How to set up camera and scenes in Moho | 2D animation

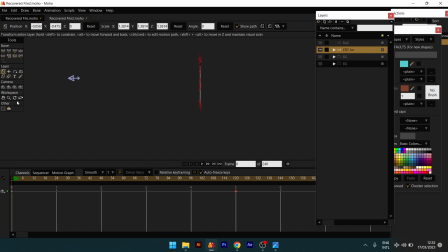4:08 So I'm going to reset this and then reset this. Okay guys, so that's it for the camera. Next we're going to be learning is how to now use this camera in setting up our scene.
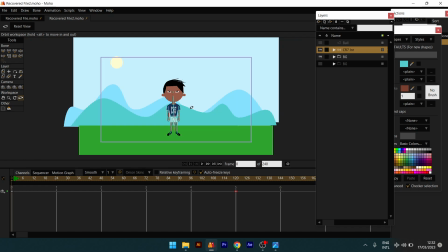4:22 So I've designed a background here. I've just designed this background guys. So let me move out.
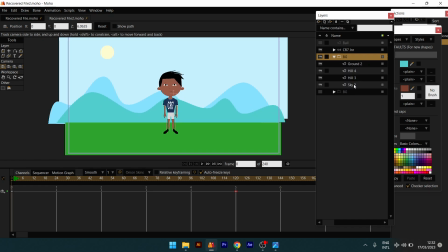4:32 Okay, so what you're looking at here, inside the background, you can see we have the ground, which is just a square, a rectangle that I designed, give it a green color. We have the hue, the first hue, which is just a regular shape that I created using my pen tool.
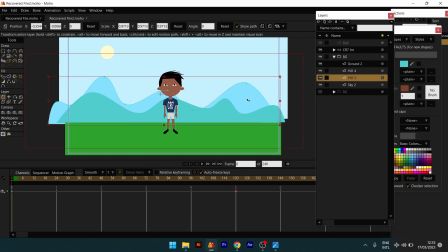4:49 The next is the same hue. I just changed the color. And then following after that, we have our sky. This is our sky.
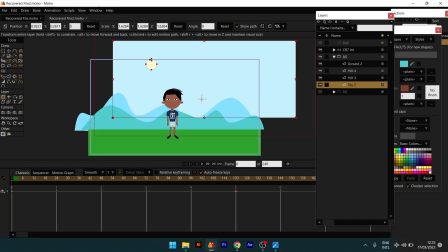5:01 So just a regular rectangle with this circle shape here representing the sun.
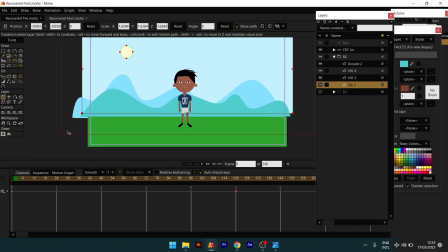5:07 Okay guys, so now we can, this is our scene setup. So one thing I advise guys, when you're setting up your scene, ensure that your main character is always in a very good position at the middle, or even if you're putting it at the side,
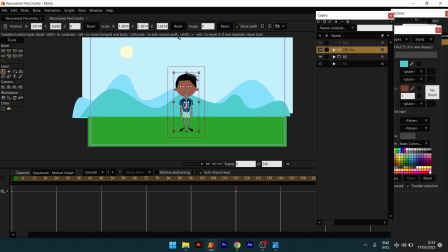5:23 let it be intentional. If not, make sure your main character is bold and is in the middle of your scene, because that is the first point of focus.
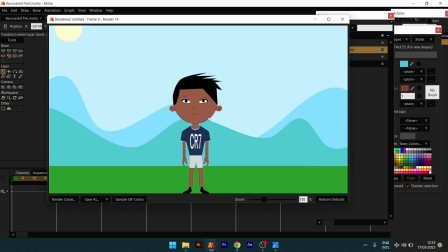5:30 So if I should render this, you could see that my character is right here in the middle.
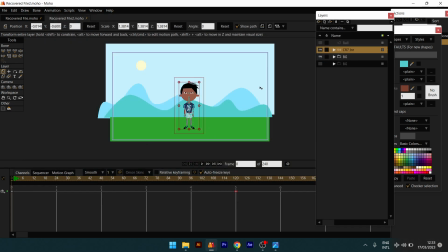5:37 Okay, all right, so let's learn how to use this our character in animation. Okay, so what I'm going to do now is I'm going to track my character inwards.
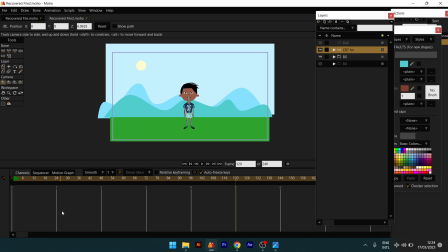5:49 So I'm going to move from this point to the one, two, three, four, five, to the fifth frame, guys. On the fifth frame, I'm going to move my character.
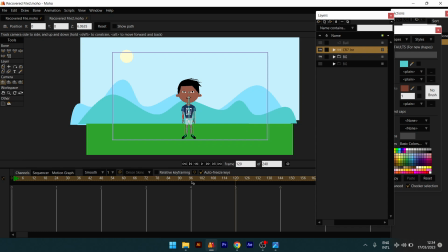6:03 I'm going to um, move my character, my camera forward.
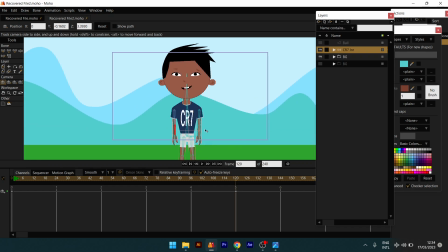6:09 So, guys, that's it. Even more forward. Okay, so that's it.
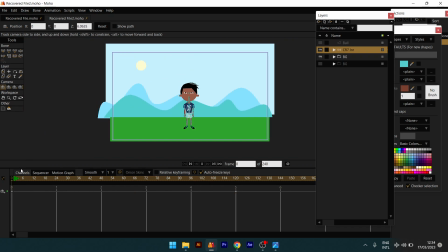6:17 If I play this, you can see
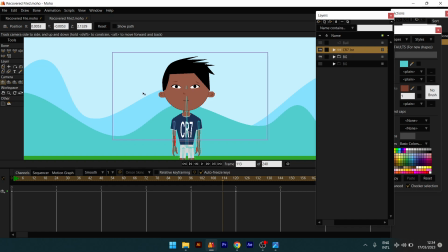6:22 we have our lip sync, that's animation that is still in place.
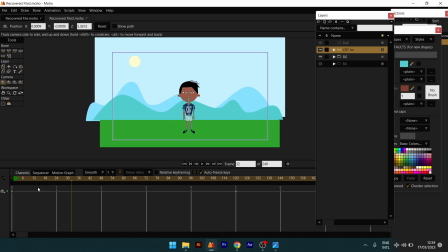6:27 Okay, so that's it.
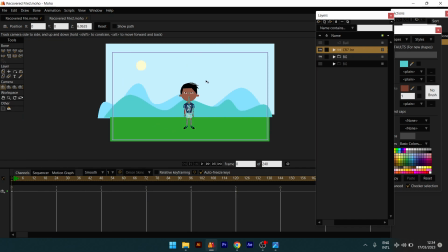6:30 So now guys, if you look, you see that there's really nothing interesting about this because it's just flat, right?
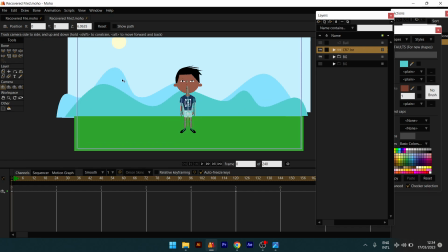6:39 These heels are not in the same position. Right now they are in the same position, but they are not supposed to be in the same position because the closer a thing is,
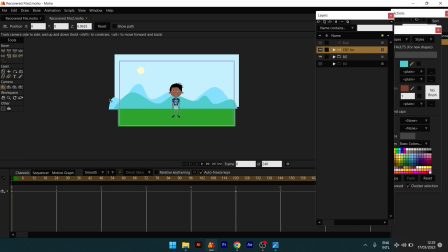6:53 the faster it's supposed to move, and the farther a thing is, the slower it's supposed to move. So if we should use the orbit tool, you can see that
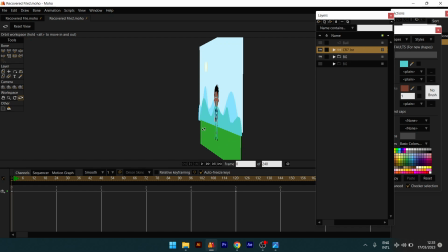7:04 the character, the background, and everything are on the same position.
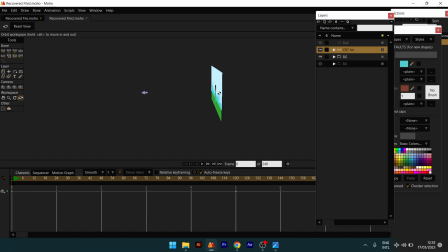7:09 You can use this for your animation, however, it's not always interesting to look at. So here is what we can do.
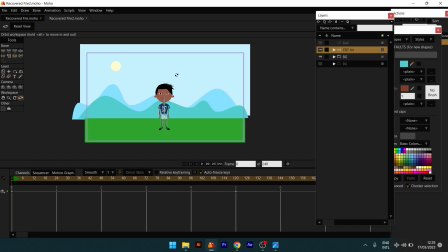7:17 I can change the position of each of these layers so that it could be more interesting.
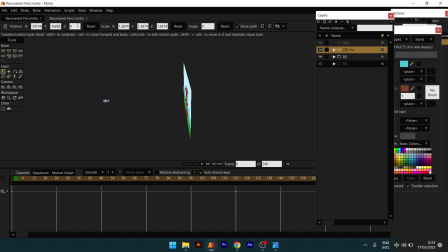7:25 I can change their position. So if I should come to the layer to open the sky, I could move this sky behind by
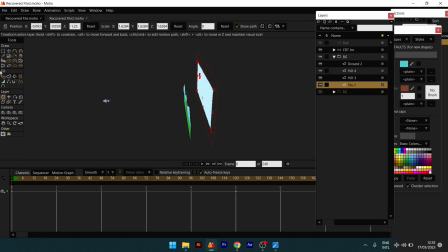7:40 moving my mouse wheel here. You can see now I've moved my sky all the way to the back. So usually, for example, if you are in a car, moving car, you observe that the sun and the sky are almost stationary because of their distance from you.
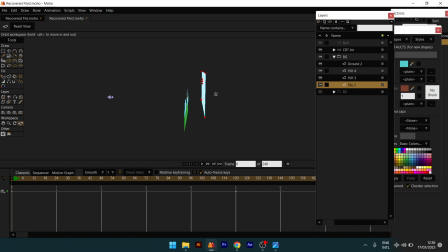7:55 Then coming closer, maybe a hill that is a little bit closer is supposed to move faster than the sky. And then the buildings and the other things that are very close to you, they usually move very fast. Okay, so guys, that's what we're going to do here. So we're going to set the sky to be very far.